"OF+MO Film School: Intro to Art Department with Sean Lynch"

So next time you get a chance to go out there and look at your sets or the different options you pick, think about color a little bit more. It's going to be effective for your films. Also, texture, very powerful, right? So when we think about texture, there are two main parts of texture. There is material choice and there's age. So let's start with material choice. Okay, let's say we're talking about wood or metal or stone or cloth or any kind of different field that way. all those different material choices make us feel different ways about it. For example, if we had a table and it was made out of wood and it was a natural dark mahogany wood, for example, we kind of think of that as being rich and wealthy,
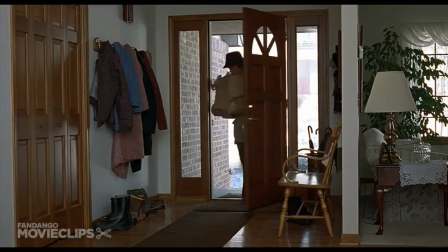right? But we could change that to pine and all of a sudden it's still wood, but now it doesn't feel as expensive as the mahogany table felt. But let's go even more extreme. Let's go from a wooden table to a stainless steel table.
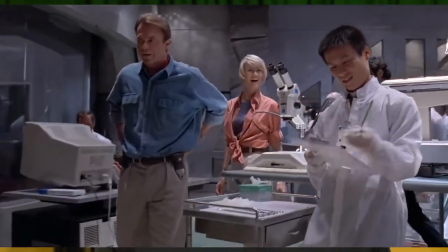And let's say that table belonged in your house. Now, does a stainless steel table necessarily belong in your house?
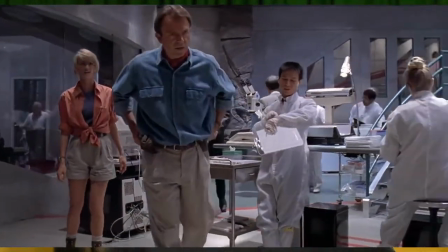Probably not, right? So it probably now belongs in a lab or in a medical situation at some point, right? And then we can kind of then take that and go into age. So we have that nice, shiny, stainless steel table, and we think, well, that goes really well, right, into that lab situation.
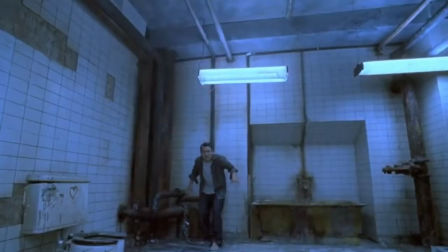But now we make it old, and we make it rusty and falling apart, all those kind of things.
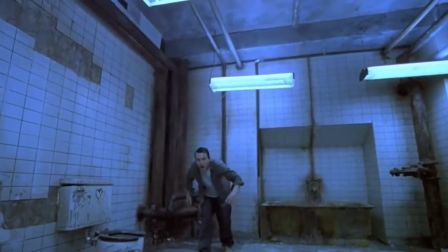Now it really doesn't fit in that anymore, right? Now it's on something maybe like a horror film or something like that. So again, texture is important. So think about that as you guys are doing your pieces and your designs, okay?
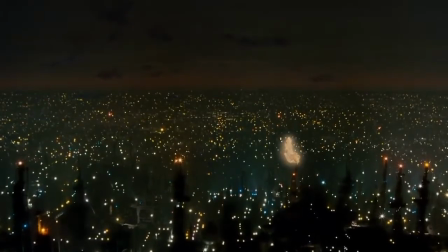Size can be a way to overwhelm your audience or your character, right? So they walk into a vast, wide-open space.
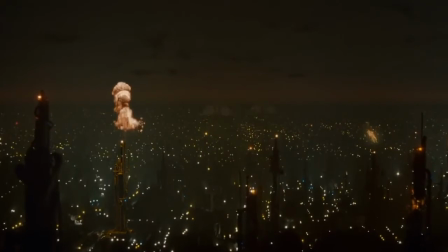For example, we can't see the edges. You as an audience will feel lonely. You'll feel isolated. You'll feel small, right? Where we do the opposite and we put them in a very claustrophobic or small space, right? they'll feel claustrophobic, and that's going to cause more tension in your audiences. So when we do, for example, when we do our horror films, do we often see them in wide open spaces?
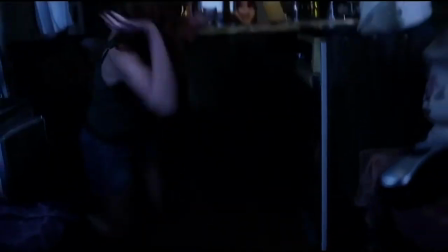No. A lot of horror films take place in very confining, claustrophobic hallways and rooms and stuff like that.
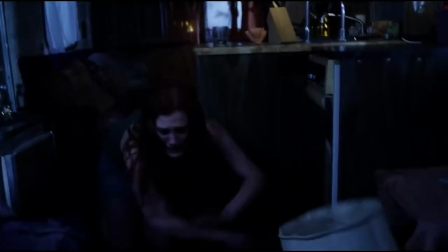Well, why is that?
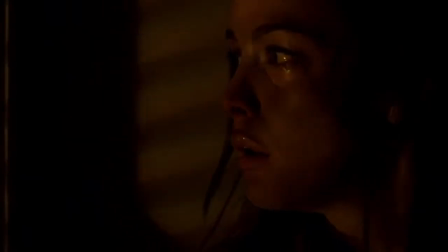Because that's going to cause an extra level of anxiety in our audience so that when the killer finally does come out and cause that jump scare, for example,
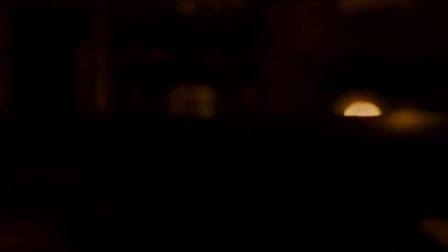it's going to heighten that quite considerably. What about our lines and shapes? Lines and shapes definitely affect us as well because, again, when we think about it, let's think caveman days, right? So if we think kind of shapes and lines, those kind of things, when we think of pointy things, right, we think of them as being bad, right?
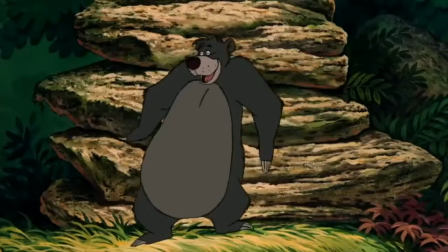Why? Because points hurt, right? Swords are pointy, stuff like that, right? But when we think about circles, circles are more calming, right?
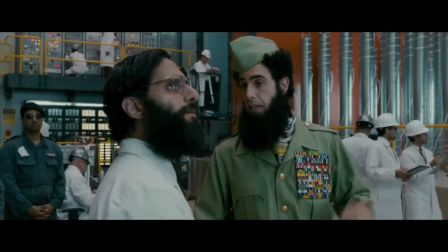If it's too round on the top, it needs to be pointy. Round is not scary. Pointy is scary.
So again, shapes and lines matter as well. and then we can get into our composition and our use of space okay and those really go hand in hand
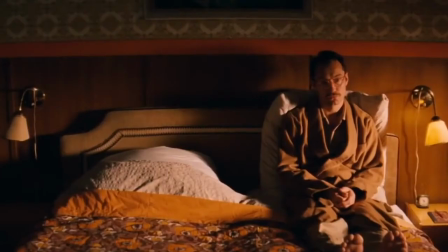so our example is my space very symmetrically laid out is it uh laid out sporadically is it cluttered is it clean are things stacked high low all that kind of stuff we're going to take a quick example remember harry potter and the deathly hollows
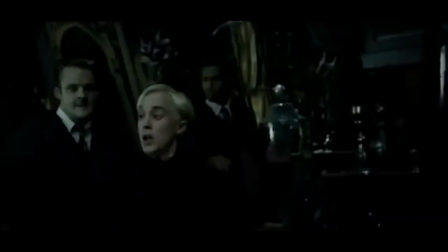part two we're specifically talking about the room of requirement okay uh scene in there so we're going to watch that and kind of see exactly the
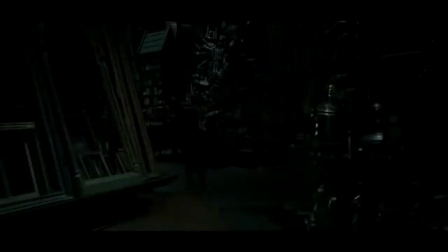choices they made when it came to composition and it came to use of the space all
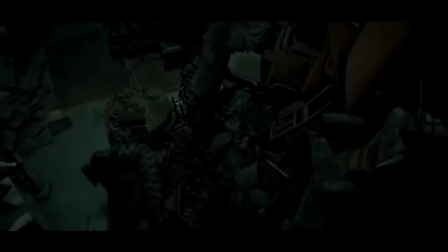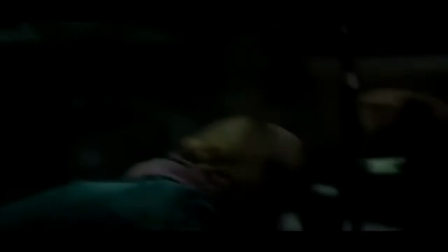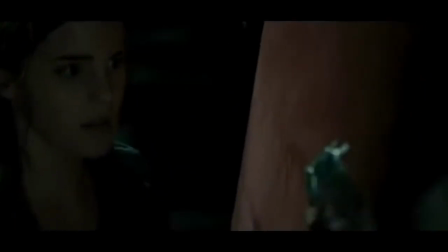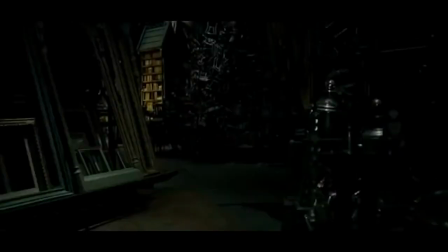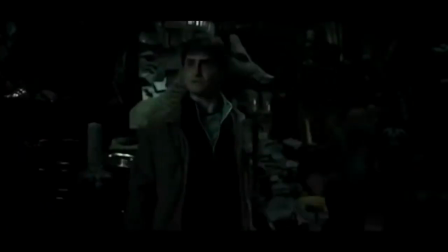right